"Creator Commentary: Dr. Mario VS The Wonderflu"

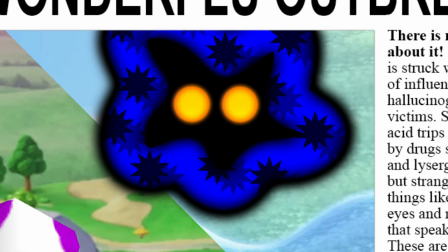244s
Now obviously the newspaper is about the Wonderflu, and it even has an icon representing the Wonderflu, which is blue with yellow eyes and all that.
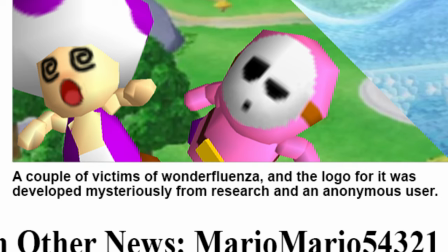253s
This so-called anonymous user that the paper mentions is supposed to foreshadow upcoming events like who or what started the Wonderflu in the first place.
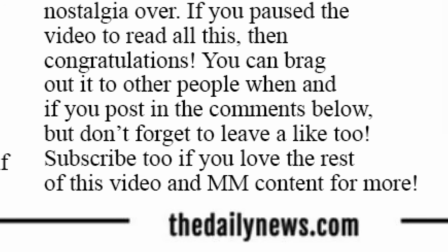261s
If you look closely, you'll see this newspaper even breaks the fourth wall.
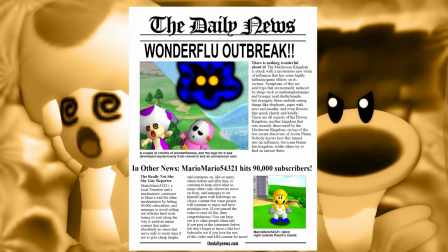264s
The video starts with a couple of toads being under the effect of the Wonderflu, but little did you know, the video was originally going to start right with the newspaper. The part with the toads being under the effect of the Wonderflu was originally going to come after a little bit of the monologue talking about the Wonderflu,
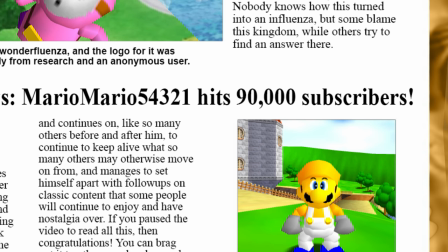280s
but I moved it so it wouldn't disrupt the episode's pacing. And yeah, I hit 90,000 subscribers around the time this was being made.
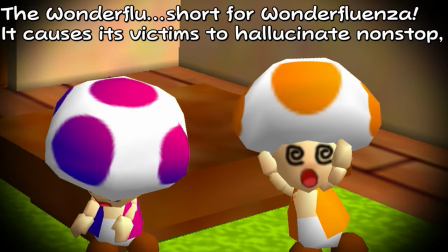287s
The hallucination scene with the hopped up toads was originally going to be right here, Right there!
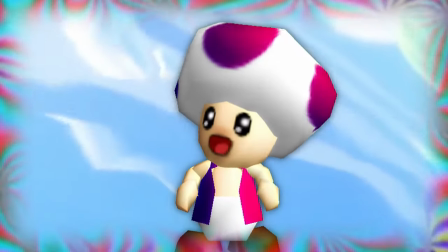292s
But like I said, it disrupts the episode's flow and pacing,
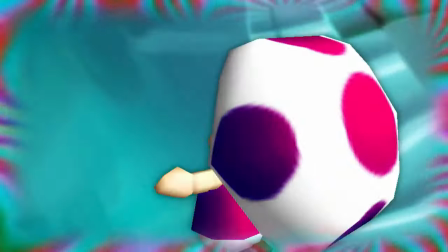295s
so I thought it would be better to move it to the beginning of the video in order to generate interest in the video in like the first 10 seconds or so.
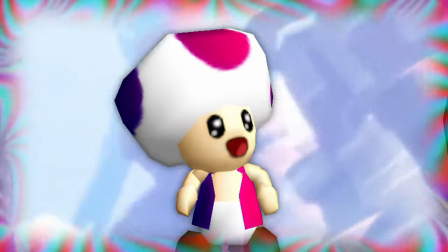302s
And since this video was worked on prior to Mario Wonder coming out,
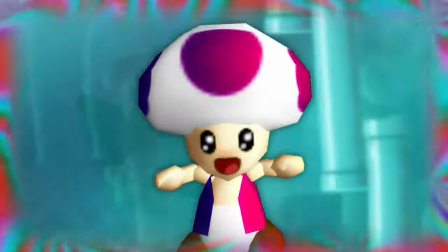306s
I didn't have any talking flower voice clips for it, much less an AI voice model that I could use for the character.
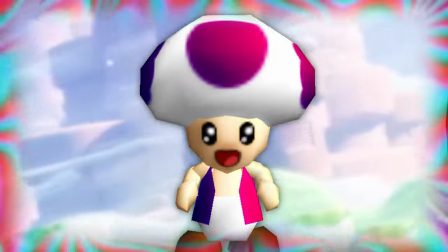312s Pull it together, man, you've lost it.
That voice model is actually Duran Norris's Timmy Turner's dad.
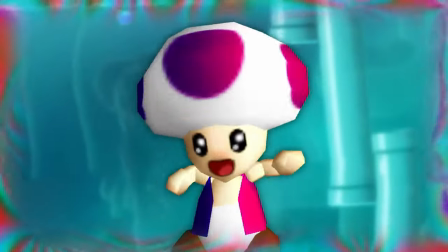319s
Here's the same line of dialogue with the correct voice.
Pull it together, man, you've lost it.
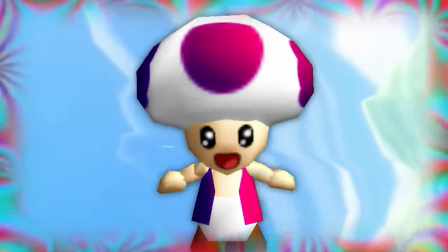324s
Oh yeah, and the music that plays here is the funny Wonderflower theme backwards. Listen.
It's all green amber, that's just new.
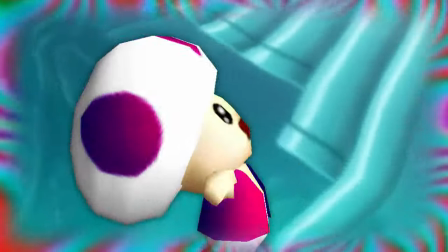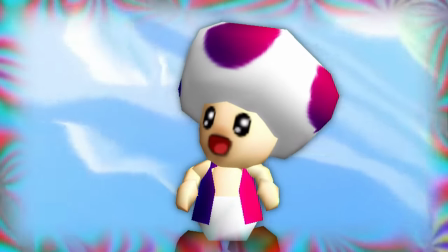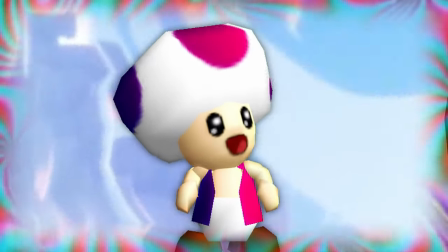341s
Also, the backgrounds here were taken from gameplay of the game.
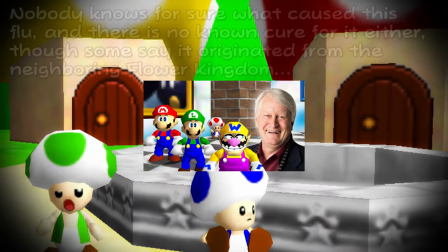344s
Even though my Charles Martinet tribute video was technically the first video of mine to record with Super Mario PC port,
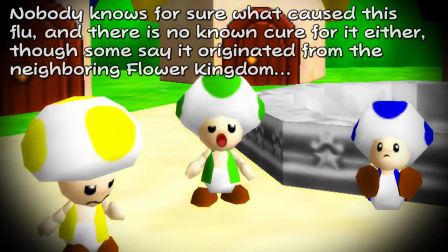350s
not just Project 64, this video was the first one of mine to use this many different models on that PC port.
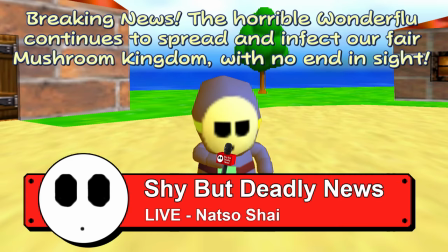357s Bullies, Shy Guys, Koopas, especially Toads!
I also thought I'd add some more uniqueness to the Shy Guys, but anyway.
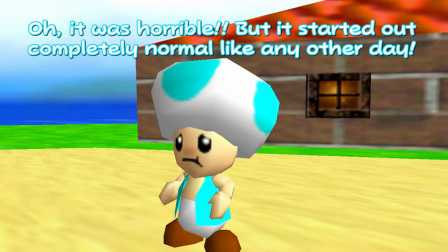364s
When a Toad comes onto the news to talk about his traumatic experience with a flashback,
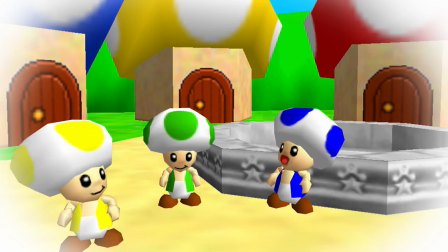369s
I bet there's something about this flashback that you didn't even notice between it and the trailer.
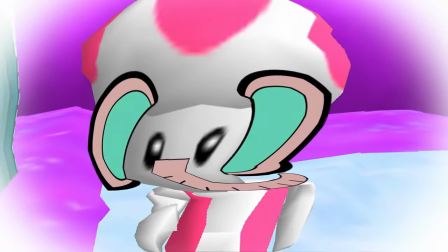373s
I am, of course, talking about the moment when Owen, the orange toad, gets scared by the elephant, despite it being a Wonderflu-induced illusion.
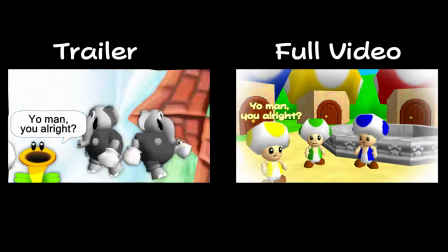385s Oh man, you alright?
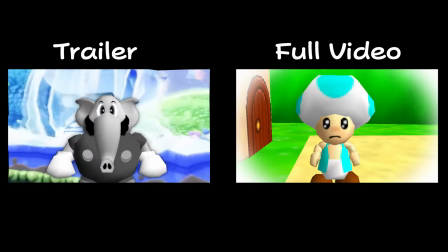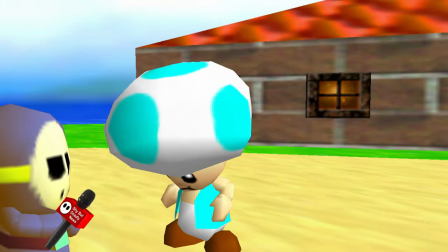393s
Notice any similarities between the two? Obviously, the same scene happened from different points of view between the trailer and the final video.
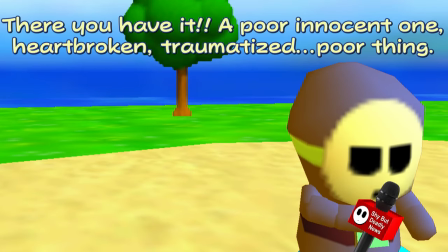400s
In the trailer, it was from Owen the Orange Toad's point of view. In the final video, it was from everybody else's point of view.
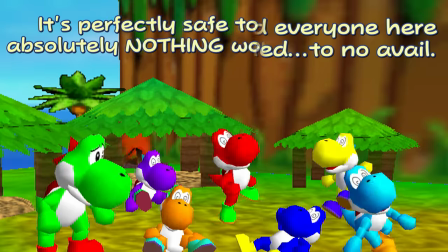406s
Like the Mario RPG games, this video tries to make the Mushroom Kingdom come more alive, as you can see here.
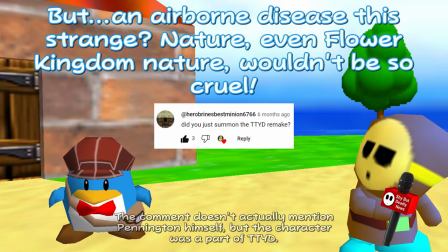411s
Someone in the comments section of the full video made a joke about how by using Pennington in this video, I somehow summoned the TTYD remake.
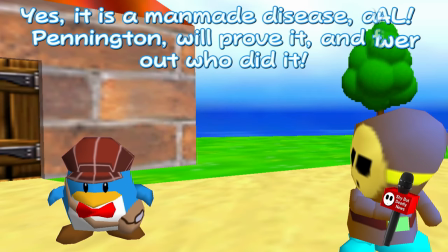420s
But this video was before the Thousand Year Door remake was announced. It was purely a coincidence.
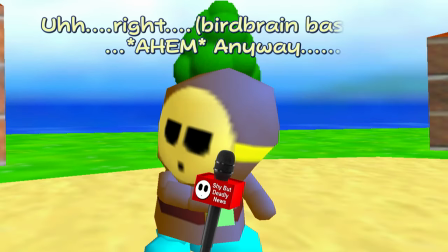425s
I didn't know anything about it, I swear. But it is a nice little extra for the video. Then we have some OCs of mine, Marjo, Marco,
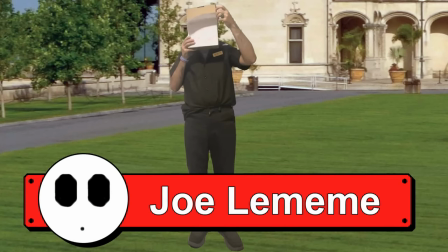433s
Moai, and Joe Lameme, who during that point still had his face hidden behind anything.
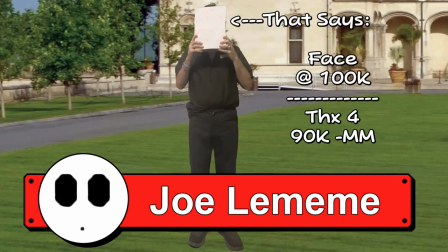439s
And his face would not be revealed until I hit 100,000 subscribers later on.
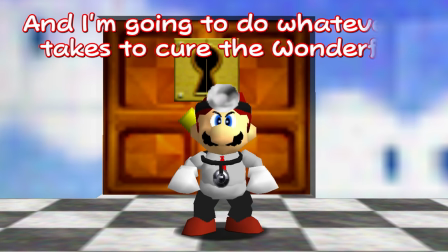443s
After Dr. Mario is introduced, we get a little more exposition about the Wonderflu and everything they've been trying to do to cure it.
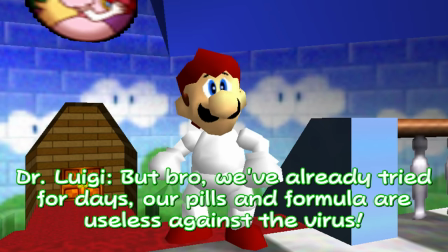450s
There's a deleted scene that almost made it into the final video but didn't because Pro King didn't want it to.
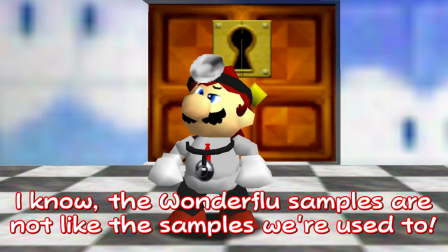456s
In this deleted moment, Mario almost mentions the coronavirus, but Pro King stops him.
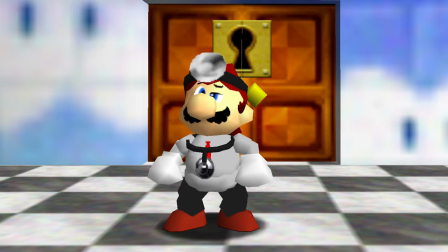460s
In the final video, it was replaced with some much needed exposition and establishment like the Wonder Vitamins.
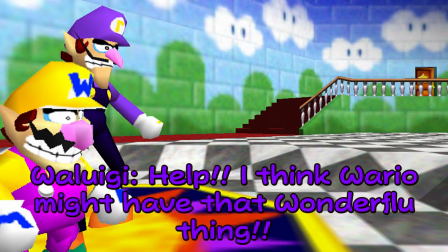467s
Here's the deleted scene.
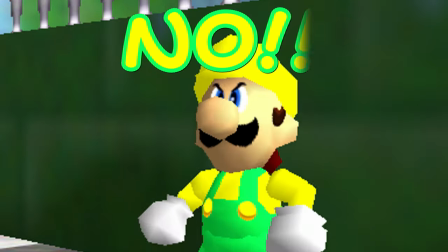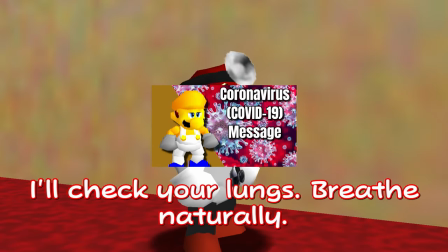477s
Back in 2020, I made a video about the coronavirus that I ironically submitted on April 1st,
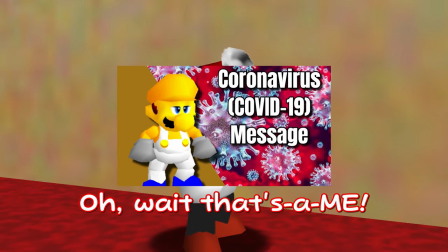483s
but the date just happened to be around the corner and it was intentional. There was a moment in that video where I referenced Brennelfloss's take on the Dr. Mario Fever song with lyrics.
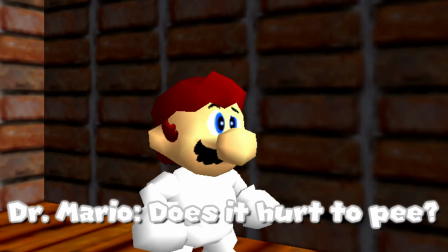492s Does it hurt to be? No.